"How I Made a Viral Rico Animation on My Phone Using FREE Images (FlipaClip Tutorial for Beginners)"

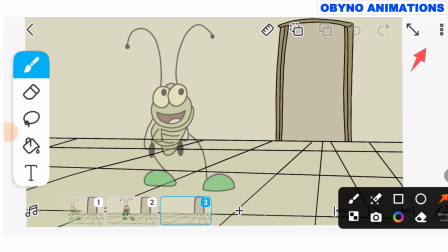(4:07)
Okay, the distance must be equal. This will create a smooth movement during their final animation.
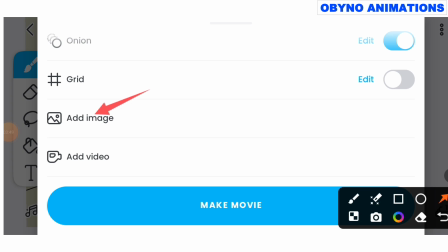(4:14)
Okay, then I'm going to add the third image. You see that I timed this animation properly.
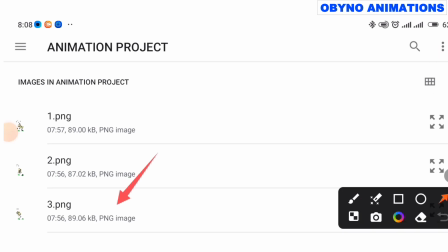(4:19)
So we are going, each frame I will add a new motion, because dance movement is always fast.
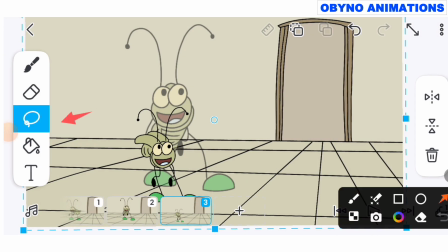(4:26)
That's why the timing is fast. Okay, so the timing is going to be a fast movement.
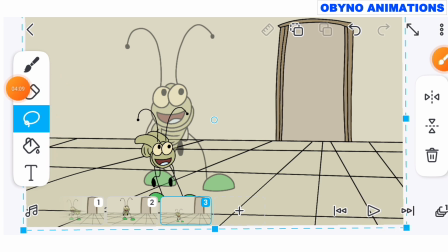(4:31)
That's why each frame I'm adding a new pose to create the dancing movement.
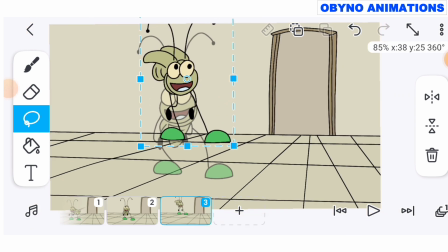(4:35)
You see this new pose now, you see that the back of the body is doing follow through. You can observe the part of the body is doing follow through, okay, to indicate that the actual character is moving.
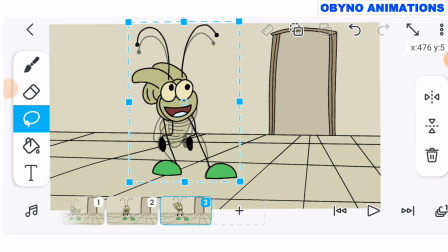(4:49)
So if Rico is dancing now, his wing or back of the body will still move slightly as his body move
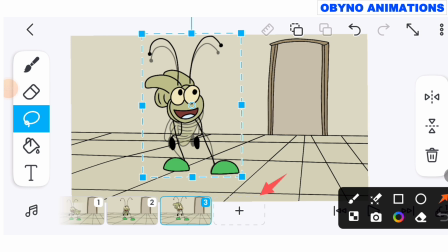(4:57)
shift to the left and to the right. So this will prevent the animation looking stiff.
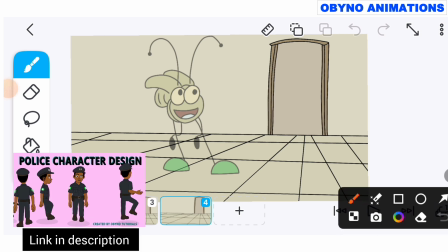(5:02)
Okay, now if you are serious about learning animation the right way, I also run animation class, okay, where I teach this more in details.
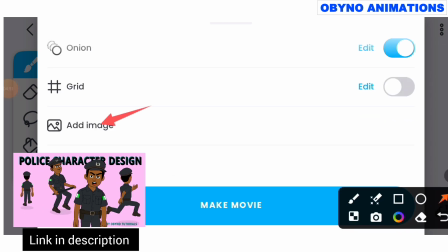(5:10)
In the class, you'll learn how to design your own cartoon characters, how to animate different actions and movements,
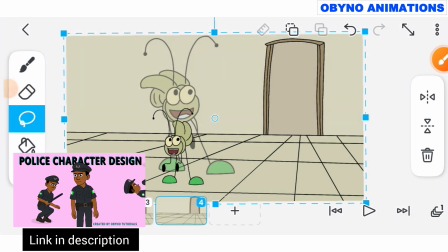(5:18)
okay, different dancing movement, and how to create animation videos using your smartphone or laptop.
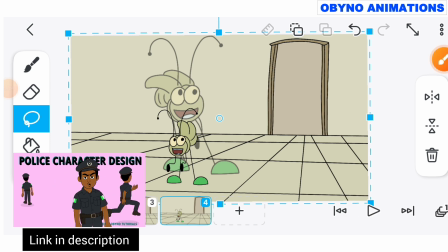(5:24)
I'll also show you how to start monetizing your content online.
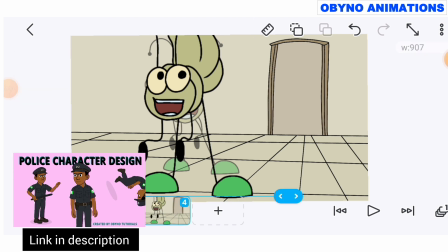(5:27)
If you are interested, use the link in the comment section or in the description of this video to join the class.
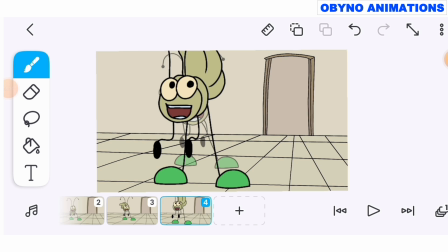(5:33)
Okay, if this tutorial is helping you understand how animation work, please do me a quick favor, like this video.
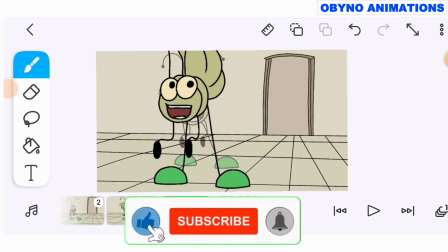(5:40)
Please like this video. It really helps the video to reach more people who want to learn animation.
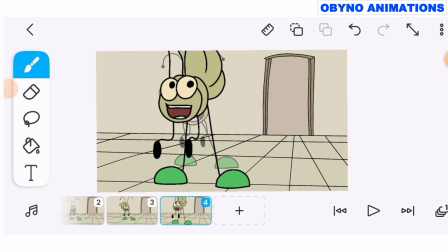(5:46)
And if you are serious about learning animation, subscribe and follow this page because I post new tutorials every week. So guys, I'm going to add the final image.
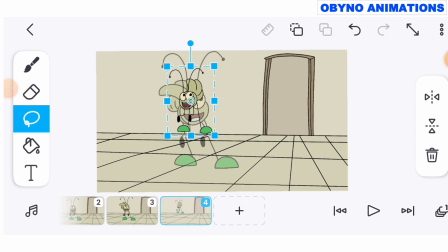(5:57)
Okay, so this image that I'm adding now, once you add any image, use your lasso to scale that image.
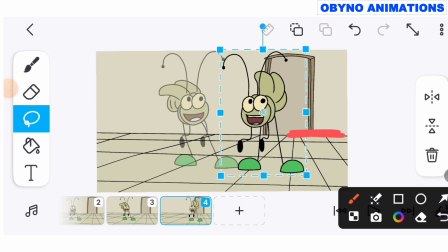(6:03)
So this image now is doing stretching. As you can see, this image is doing stretching. Okay, and this kind of stretching is known as exaggeration. Okay, so the character exaggerates to make the dancing more interesting.
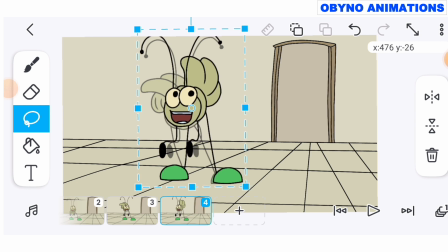(6:18)
As it pushes the character body upward, it creates a little further movement which makes the body look bigger. Okay, so this exaggeration is very important because it makes the animation more entertaining and fun to watch.
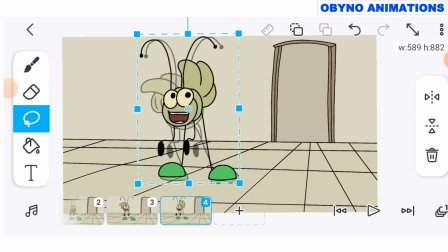(6:33)
Okay, so in summary guys, we are not just learning an ordinary animation principle.
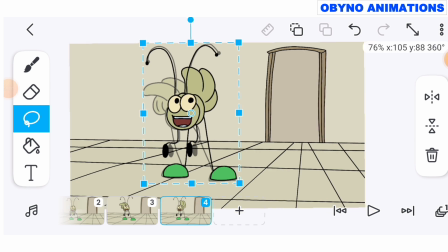(6:38)
No, we are learning core animation principles that professional animators use. So all these animation principles like timing, spacing, anticipation, follow through, exaggeration, when you focus on these core animation principles, okay,
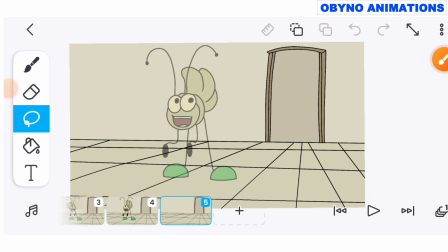(6:53)
you will find out that your video will be much more smooth, professionally, and more engaging.
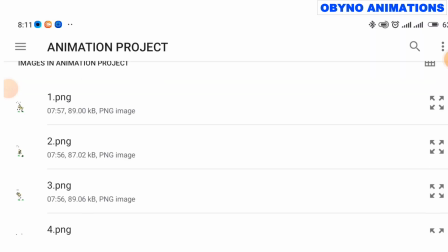(7:01)
Okay, so if you master all these animation principles very well, you will be able to create your own Rico Animations viral videos and be able to create your own cartoon character easily.
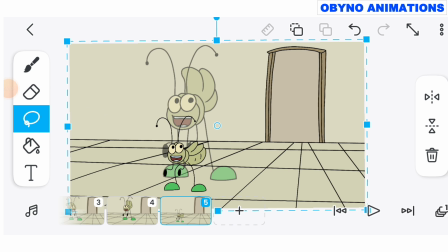(7:12)
So I'm going to use my lasso to make this image bigger. So this fifth image is going to be the last image I'm going to add. Okay, so this will be the end frame. So once you position the character, it's just like the image is just like the first image, so that the animation can loop, because it's a looping animation.
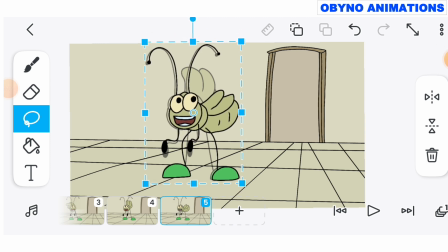(7:31)
Okay, so adjust it to let the leg to match. So once the leg matches, then you are good.
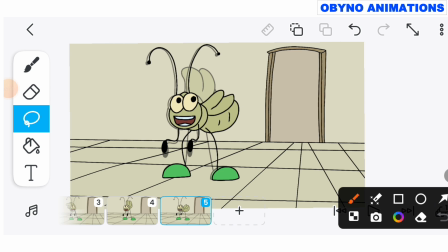(7:37)
Okay, then the next thing is, if you have a music, you can add a music. Let's say tenge tenge tenge. So but I don't want the video to be too long, so I will just skip that part.
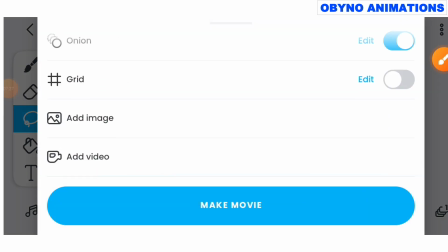(7:48)
So I will just click on that three dot in order for me to export the video. Then I'll click on make movie in order for me to export the video.
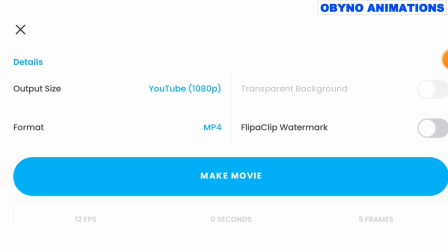(7:56)
So as you can see, my FlipaClip is a premium version. They are not showing watermark. So this app is available for my students.
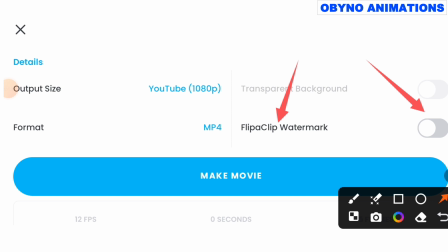(8:03)
Those that join my class gets this app for free for their phone animation. Okay, then I'm going to click on make movie in order to export this video.
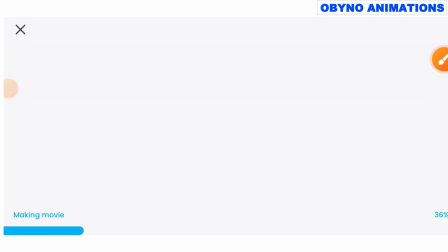(8:13)
So guys, I'll click on it.